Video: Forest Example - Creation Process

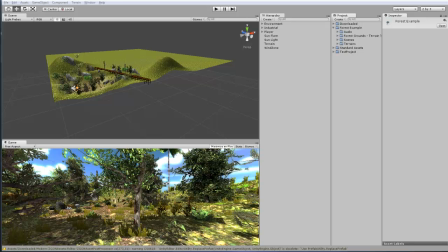(0:00)
Hey guys, ChromeFX Films here, and in this video, I'm going to go over how I made my forest example scene. If you haven't seen the original video I posted and you want to, the link is on the screen right now. Anyway, let's get started. So this is the scene.
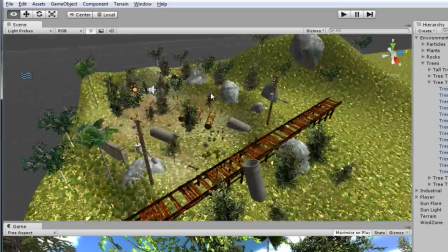(0:16)
It's a very small scene, and when you play it, it might seem a little bigger than it actually is, but that would only
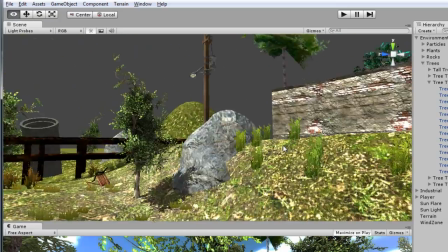(0:26)
be because I have these extra hills and extra trees in the back just to give the effect that the scene is bigger than it actually is.
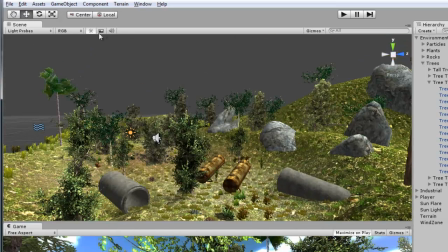(0:35)
One thing I didn't do that you can do
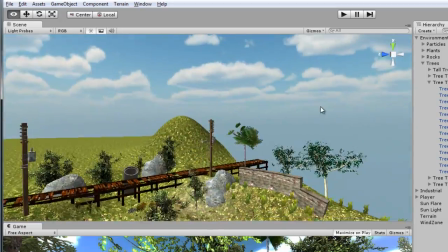(0:39)
is add billboards on the sides and a good distance away.
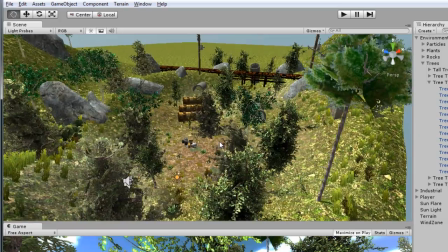(0:45)
That also creates a very good illusion that the scene is way bigger than it actually is, and it also saves
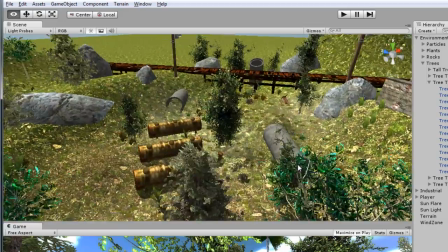(0:54)
your computer power. So if you have billboards and you're not rendering these full
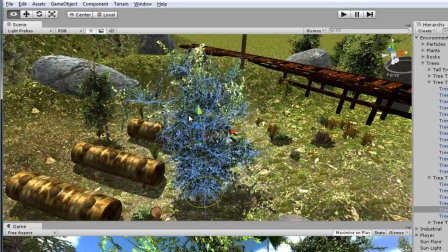(1:01)
hundreds of polygons or even thousands of polygons trees,
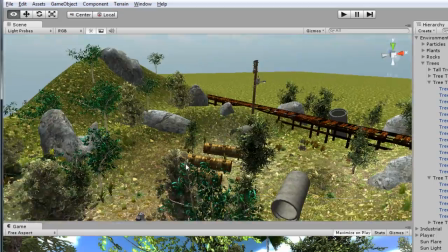(1:05)
your computer can still run at a decent frame rate and it'll still look really nice.
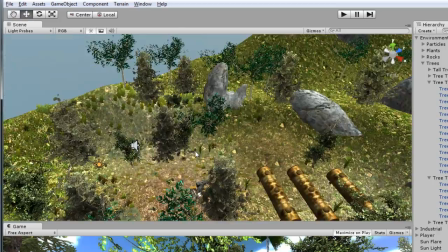(1:11)
So I'm just gonna go step by step and show you guys what I did.
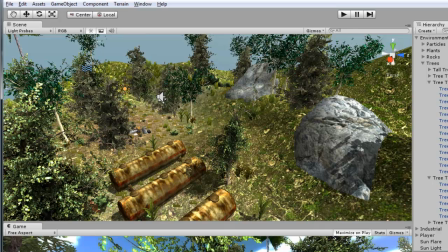(1:15)
So I'm gonna disable the painted objects on the terrain, and this is what it looks like.
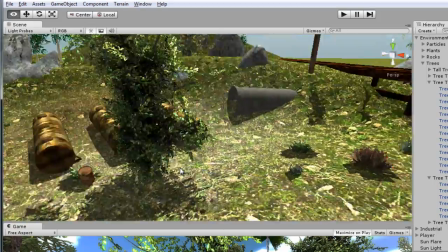(1:22)
As you can see, there's still a lot of actual physical mesh objects, like all these different plants.
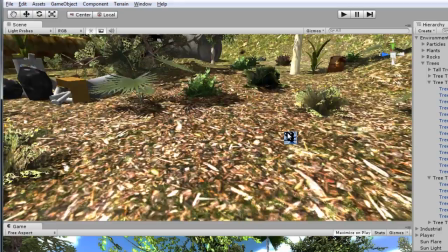(1:31)
And I added the grass in the end. That just helps for detail. But even, you know, if I turn it on now and take a look, it's not that much different.
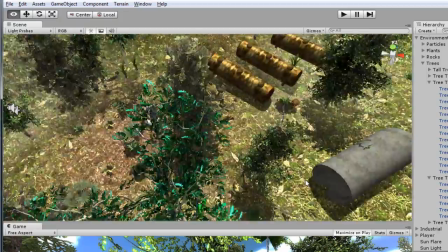(1:43)
And a lot of the detail in my scene comes from these models and all these little plants that I downloaded.
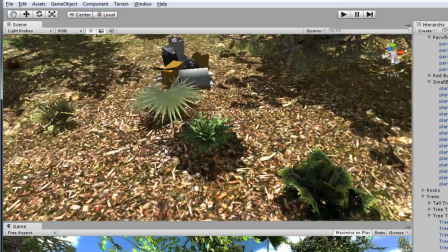(1:49)
And all of these models I got from the asset store.
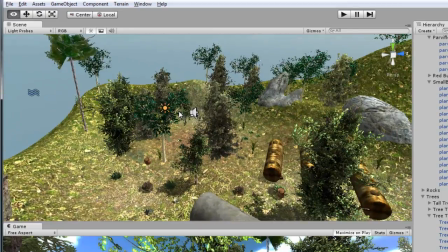(1:52)
This video is, or the original video I posted, and the reason I made this scene, it's just supposed to be a
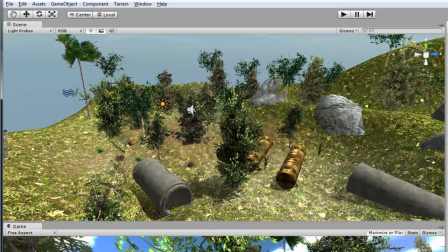(2:00)
example of the what's up in the asset store, and you know what people have posted there,
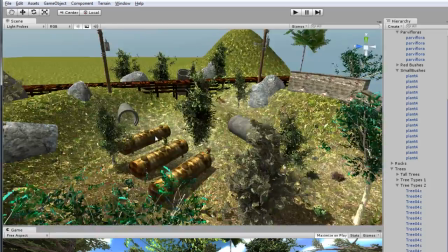(2:06)
and how, and all these models were free.
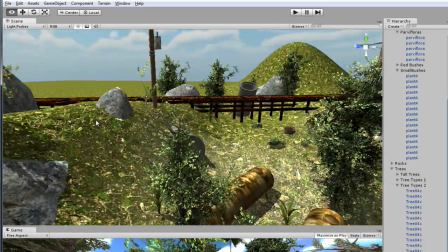(2:08)
So there's a lot of generous modelers out there that provide this stuff for any game developer to put in their own
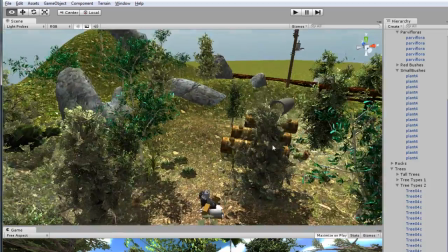(2:16)
game, and I decided to use that to my advantage and put this together for you guys to show you what you can do.
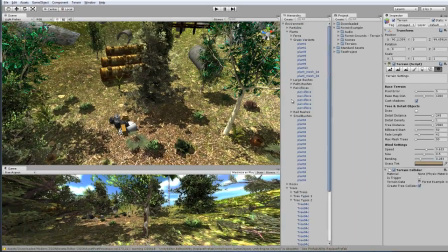(2:23)
Now, the first thing, or the next thing I want to do, since it's no longer the first,
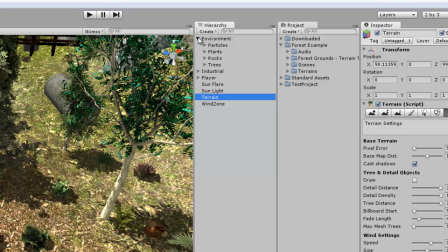(2:28)
I want to go over the organization. Now, one thing you always want to have in any of your scenes is very
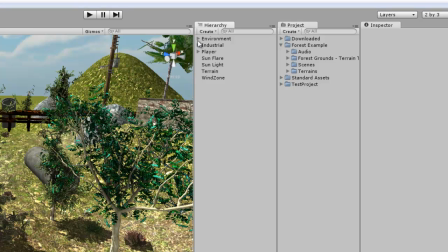(2:37)
well organized scene objects. I organize this into two categories. I have industrial objects, and then I have environmental objects. In environment, I have the particle effects.
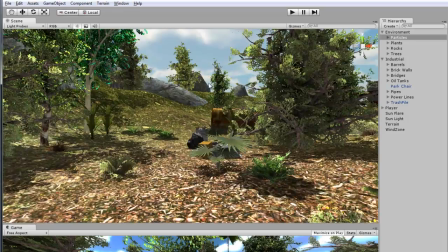(2:50)
This was the dust and the bugs. You see these little like white things.
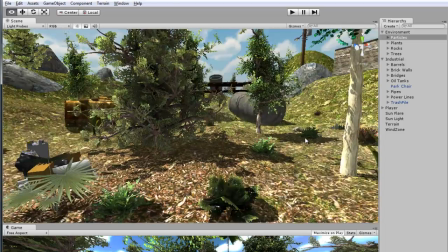(2:56)
I wouldn't call them bugs. Yeah, I guess they're like those dandelions or something when they're all white and dried out and stuff.
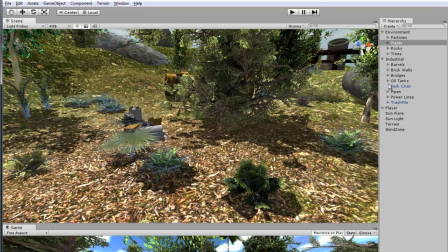(3:06)
The plants, the rocks, which
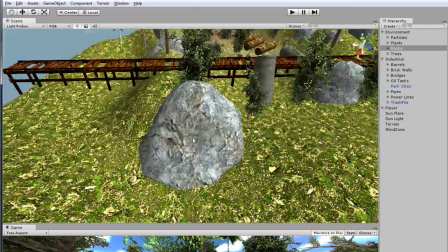(3:12)
I used mostly larger rocks. I also got these from the asset store.
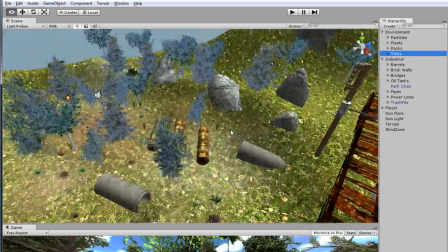(3:18)
And then of course the trees.
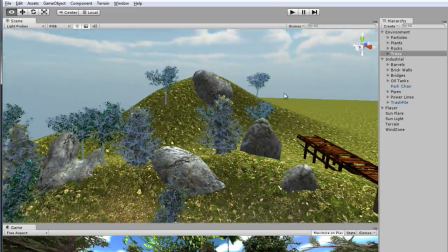(3:20)
And all these trees were created with the Unity Tree Creator tool that, you know, is in the program.
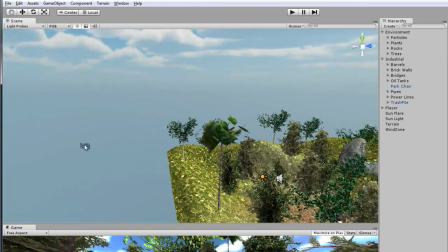(3:28)
And that allows them all to be affected by wind zones. And this is a wind zone right here, which has been added in the scene.
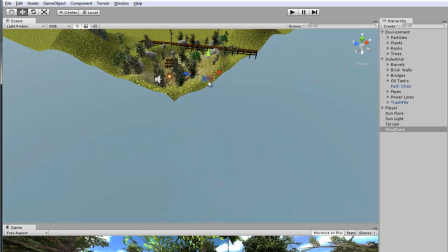(3:36)
I can actually move this wherever I want. It won't really matter.
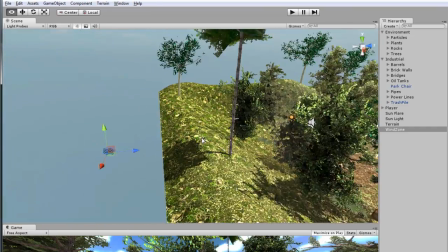(3:39)
And that basically moves all the leaves to make it look more realistic instead of every object in the scene being static.
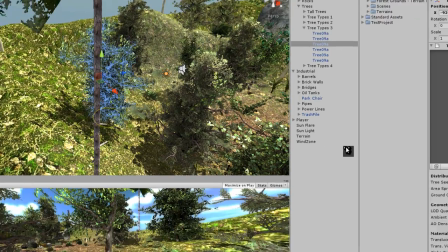(3:49)
Yeah, it's just really slight. And I believe if you go in here, yes, where is it?
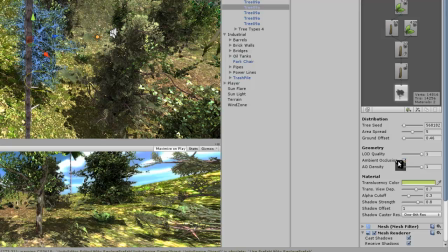(3:56)
Oh no, that wasn't it. Okay, I guess not.